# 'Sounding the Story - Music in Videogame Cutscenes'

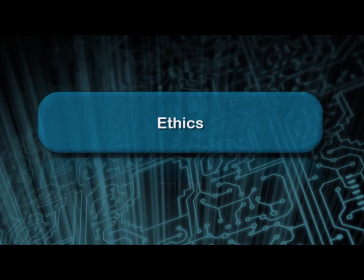But the truth is that for some time now, there have been games that deal with far more serious and weightier issues, and often deal with issues that raise ethical and moral questions. And of course, music can itself play a role in steering, in determining,
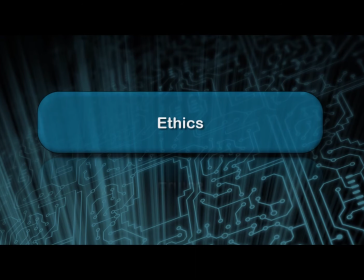in commenting on the kind of ethical and moral decisions that we make when playing a game.
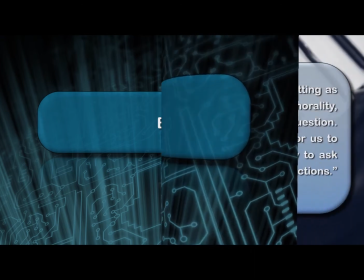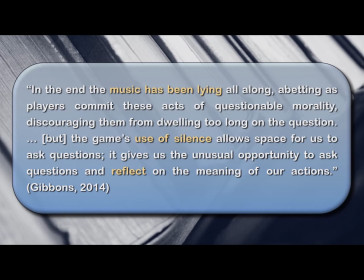So as Gibbons says, and here he is talking about the cult classic PlayStation 2 release, Shadow of the Colossus, and he says, in the end, the music has been lying all along, abetting as players commit these acts of questionable morality,
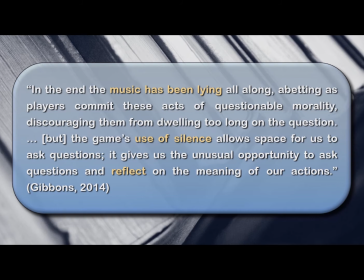discouraging them from dwelling too long on the question. But the game's use of silence allows space for us to ask questions. It gives us the unusual opportunity to ask questions and reflect on the meaning of our actions.
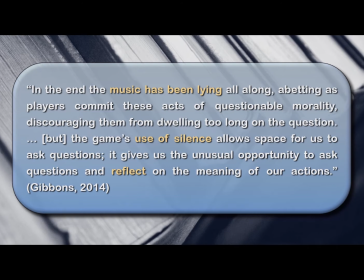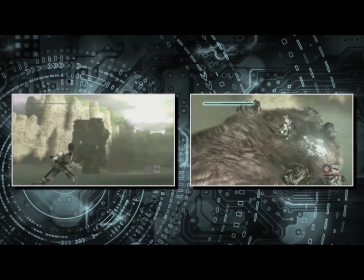And we can see that here. So if we first consider the scene in which the player, the protagonist, approaches the first of these colossi.
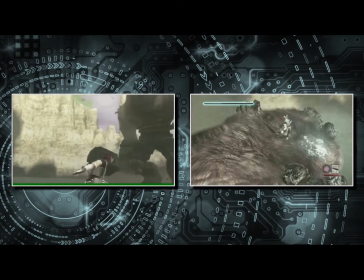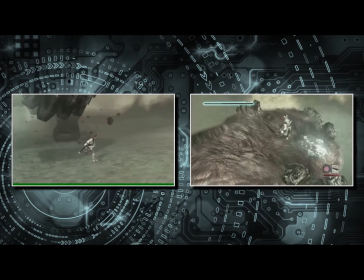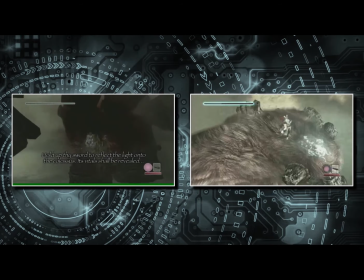So here we have typical boss music, minor key, ominous, suggesting that this creature, this colossus, is a threat and the enemy to be slain.
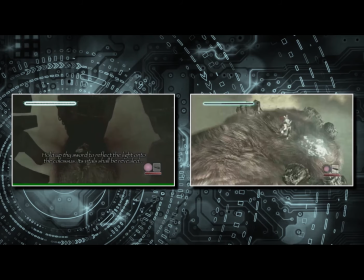But then look what happens, or listen to what happens when we finally vanquish this beast.
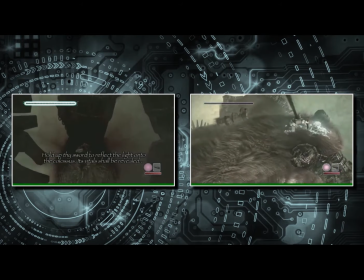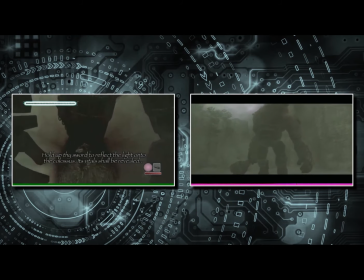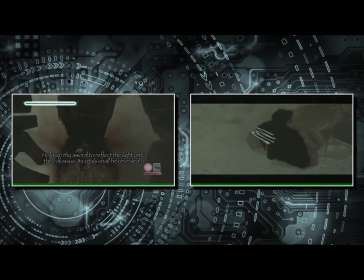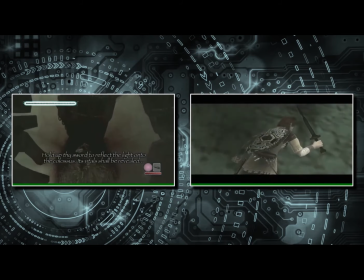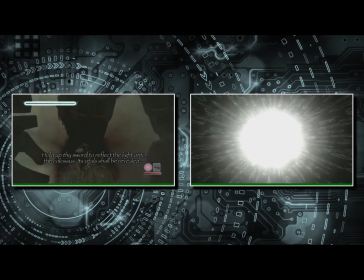And so this is anything but the typical triumphant climax to defeating a boss in a video game. Instead, the music takes very much the other direction, almost religious, almost sacred, the addition of amorphous choral voices.
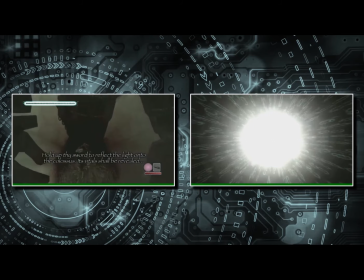And in a way, what the music is doing here is actually from very early on in the game, the music itself is beginning to ask us to question why we are doing what we are doing within the game. In other words, yet again, and in a cutscene,
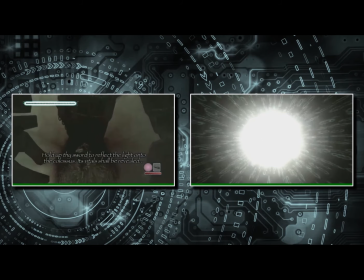the music is reframing and potentially changing the way that we view the game and the way that we reflect on our actions.
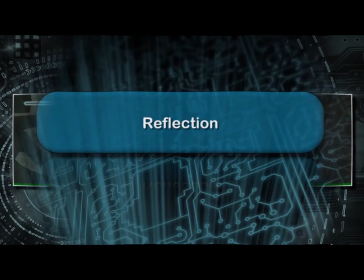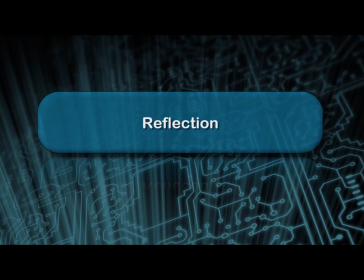And reflection is something that can often be induced by music through a technique known as affective incongruence. And this is where the music, in a sense, almost signposts the fact that it is stepping back from the action.